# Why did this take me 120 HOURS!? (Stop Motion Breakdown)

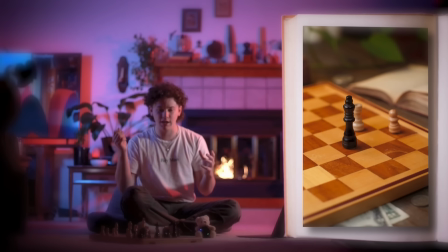I actually didn't even think about how my previous shot has my king running away and jumping right in front of where the camera is going to be sliding.
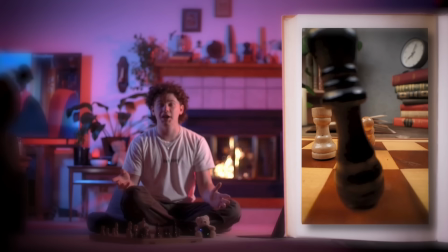And I didn't realize that until I was actually animating it. Somehow stuff like this goes over my head.
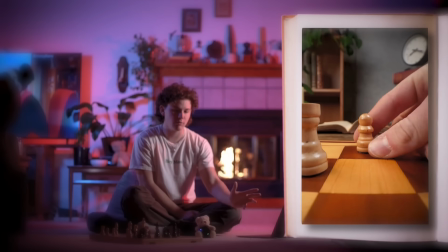But I decided that it would be better if I actually had my camera go through my king, which ended up being something that people actually really liked.
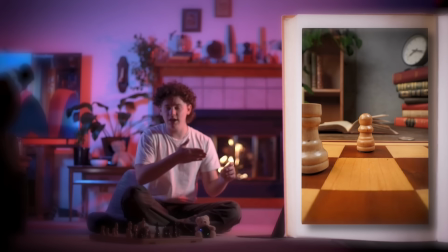How I actually ended up doing it is I just moved my camera slowly in until it was completely blocked by the king's body.
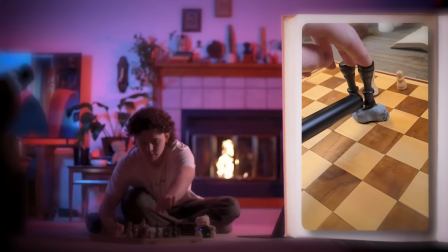And then I took two queens and I set them next to each other. And I just used the little gap that's created in between the two queens and kind of aimed my camera to slide through it, and I just animated them going around it. So it looks like it goes through the king, but really the king just becomes two queens and slide around the camera. I thought that was really fun.
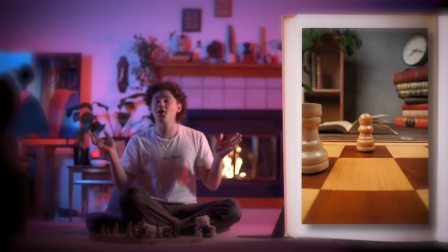And then I animated what I would call a pretty phallic transformation.
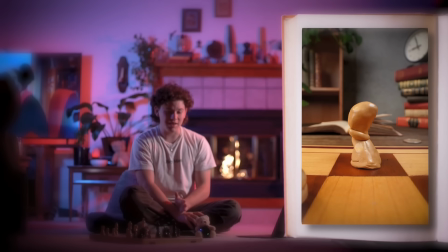I kind of was expecting people to comment on it, but no one really did. But I swear, I didn't even really think about it, but this looks like a penis.
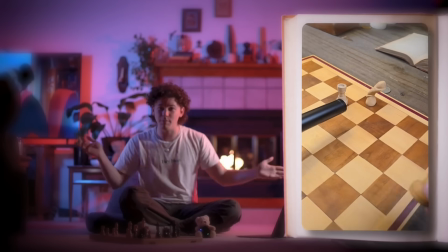Tell me that doesn't look like a penis. It's just me in a basement sculpting penises. I swear my job is weird.
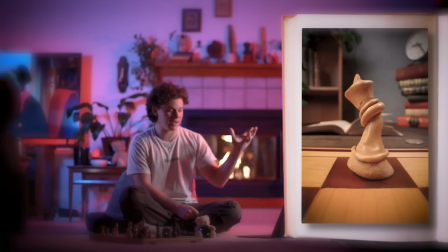But the pawn finally becomes a queen, and it can play out the checkmate that's been set up for it. To really rub it in. Just how it feels when you lose a game of chess, where your opponent just slides their piece and says, checkmate. I wanted that to come through with how the castle moves in this last moment. So I had him very slowly slide right into checkmate. So I had the idea to use a film technique to communicate that the king was now in checkmate. I wanted it to be like a sudden realization where the king realizes it's made mistakes and it's not coming back from them.
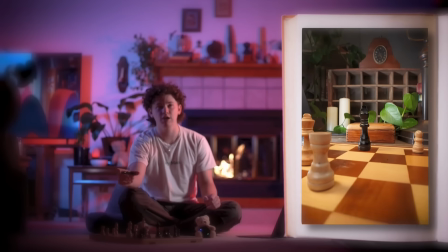So I used a dolly zoom, which is a filmmaking technique where essentially you slide your camera towards
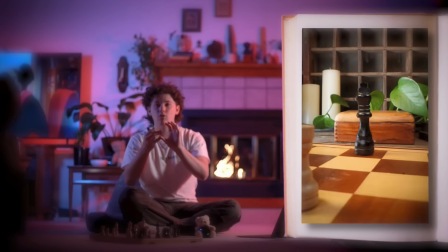your subject while pulling your focus backwards so that your background kind of widens out away from your subject. It's a very cool effect. It's used in a lot of film.
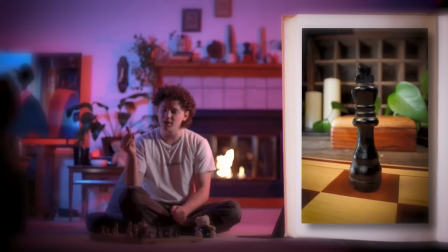And I think it turned out pretty well. It's like a moment of realization where the king is dead.
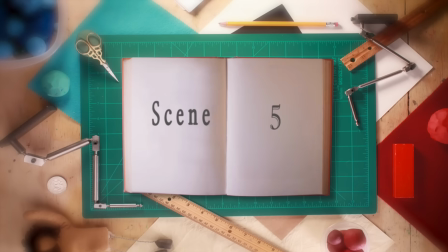And I think it spills really nicely into an end scene, which I ended up deciding would be a simple beheading. Like, think about rulers of our actual world and how they tend to go. It's always beheadings. So instead of it being super dramatic, like all these other pieces getting squashed and slapped and splattered and demoralized,
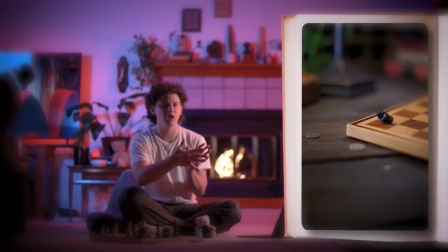I decided to just have a very simple locked shot, shallow depth of field, where the king's head just tumbles in and settles nicely. Has a really nice end to really make sure people understand that it was checkmate as well. For those who don't play chess, which is a lot of people. God bless them. So that was the last scene. Going back through, I trimmed some fat. I played with frame rates a little bit. Most of it was shot on ones, 24 frames per second, but I actually ended up using certain scenes at 18 frames per second just so that it lingered a little longer, because I think some of the action ended up being a little faster than I liked, and I decided to bump it down a little bit just so that the audience could really stew on it. And I think it actually ended up leaning also very heavily on sound design. I spent a lot of good time finding the right sounds, and I actually used the sound effects from chess.com of checkmates and checks and moves so that people kind of click in the back of their brain that that's what's happening in the middle of the game. And it all came together, and I'll let you guys watch it one more time.
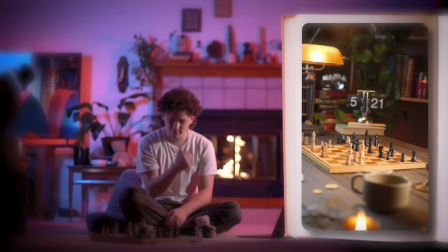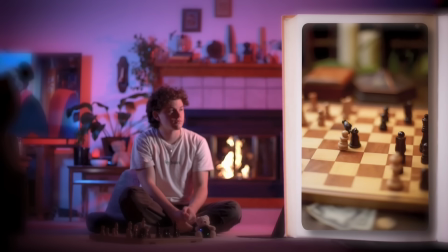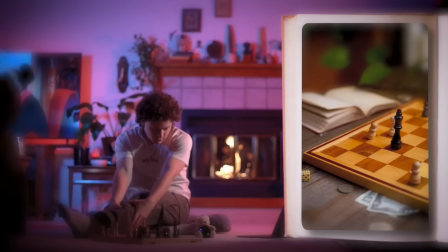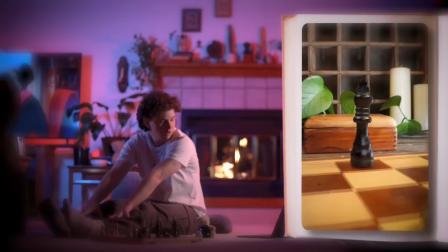So this was my first time doing a fireside chat where I break down frame by frame what I actually animate and how I actually did it. So I'd love for you guys to tell me what you think about it, because this is an accessible way for me to make YouTube long form content for you guys, and really get into the nitty gritty of my thought process and how I make what I make.